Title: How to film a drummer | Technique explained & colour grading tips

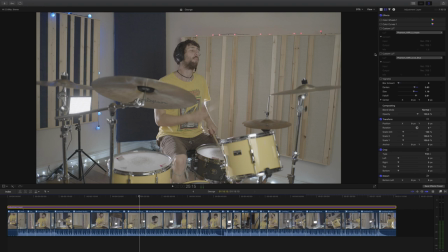4:05 You can see I've added color wheels, color curves, custom LUT, and a second custom LUT, and then a vignette. No sharpening, nothing like that.
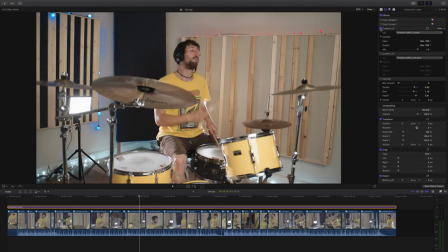4:15 The first thing I did when I started grading was to turn on my lookup table, and I'm using the Phantom Arri Look Utopia LUT, which I just love. And it's doing a pretty decent job of getting it in the ballpark of where I want it to be, grading-wise.
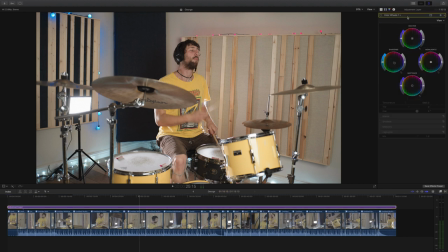4:30 However, I'd say it looks a little bit warm, so this is where I bring in my colour wheels, and I brought down the exposure a little bit, and I've just nudged the shadows into that kind of nice,
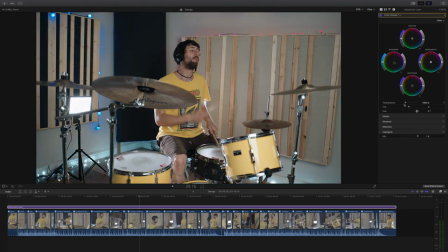4:41 slightly more tealy, turquoisey blue, and I've also cooled down the colour temperature just a little bit. Next, I'm going to open up the colour curves, and I'm just going to edit the contrast curve just to get it looking a little bit more moody.
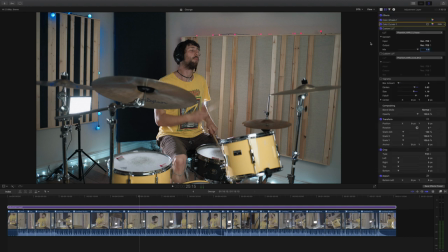4:56 And yes, I really like the way it looks there. Next is a controversial thing to do, and I'm going to add a second instance of a lookup table. And I'm using a different Phantom Arri look LUT, and it's the ice blue lookup table this time, but I'm using it on just 15%.
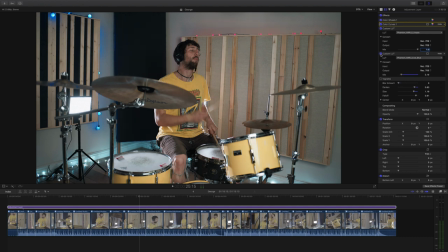5:13 So it's really not affecting it much at all. All it's doing is giving a gentle lift to a few of the colours that I want to boost.
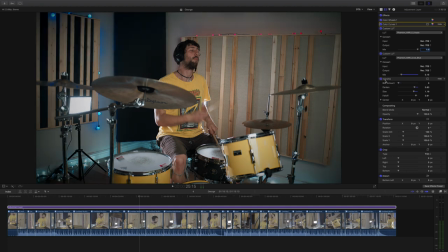5:21 Finally, I'm going to add a vignette, albeit a very heavy one, which I'm not normally this heavy-handed with my vignettes, but in this case, I really quite liked it.
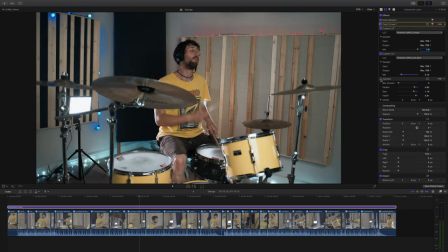5:29 Helped it to look a little bit more moody and draw my attention to the drummer.
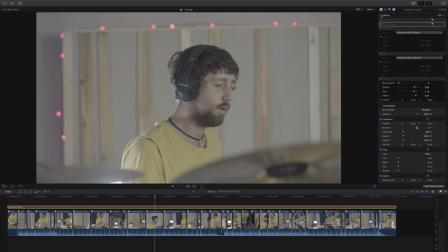5:34 And there we go. That's a fairly simple grade, but I think I really am quite happy with what I came up with.
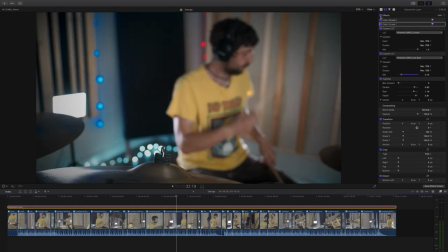5:41 Be sure to check out the full video, which is at the end of this video. Please hit subscribe and check out the links below. That's the best way to support this channel. Massive appreciation in advance, kind sir/madam. And that's it for now. I hope you found this video interesting and helpful. Till next time, let's help each other out and shoot better video. See you guys.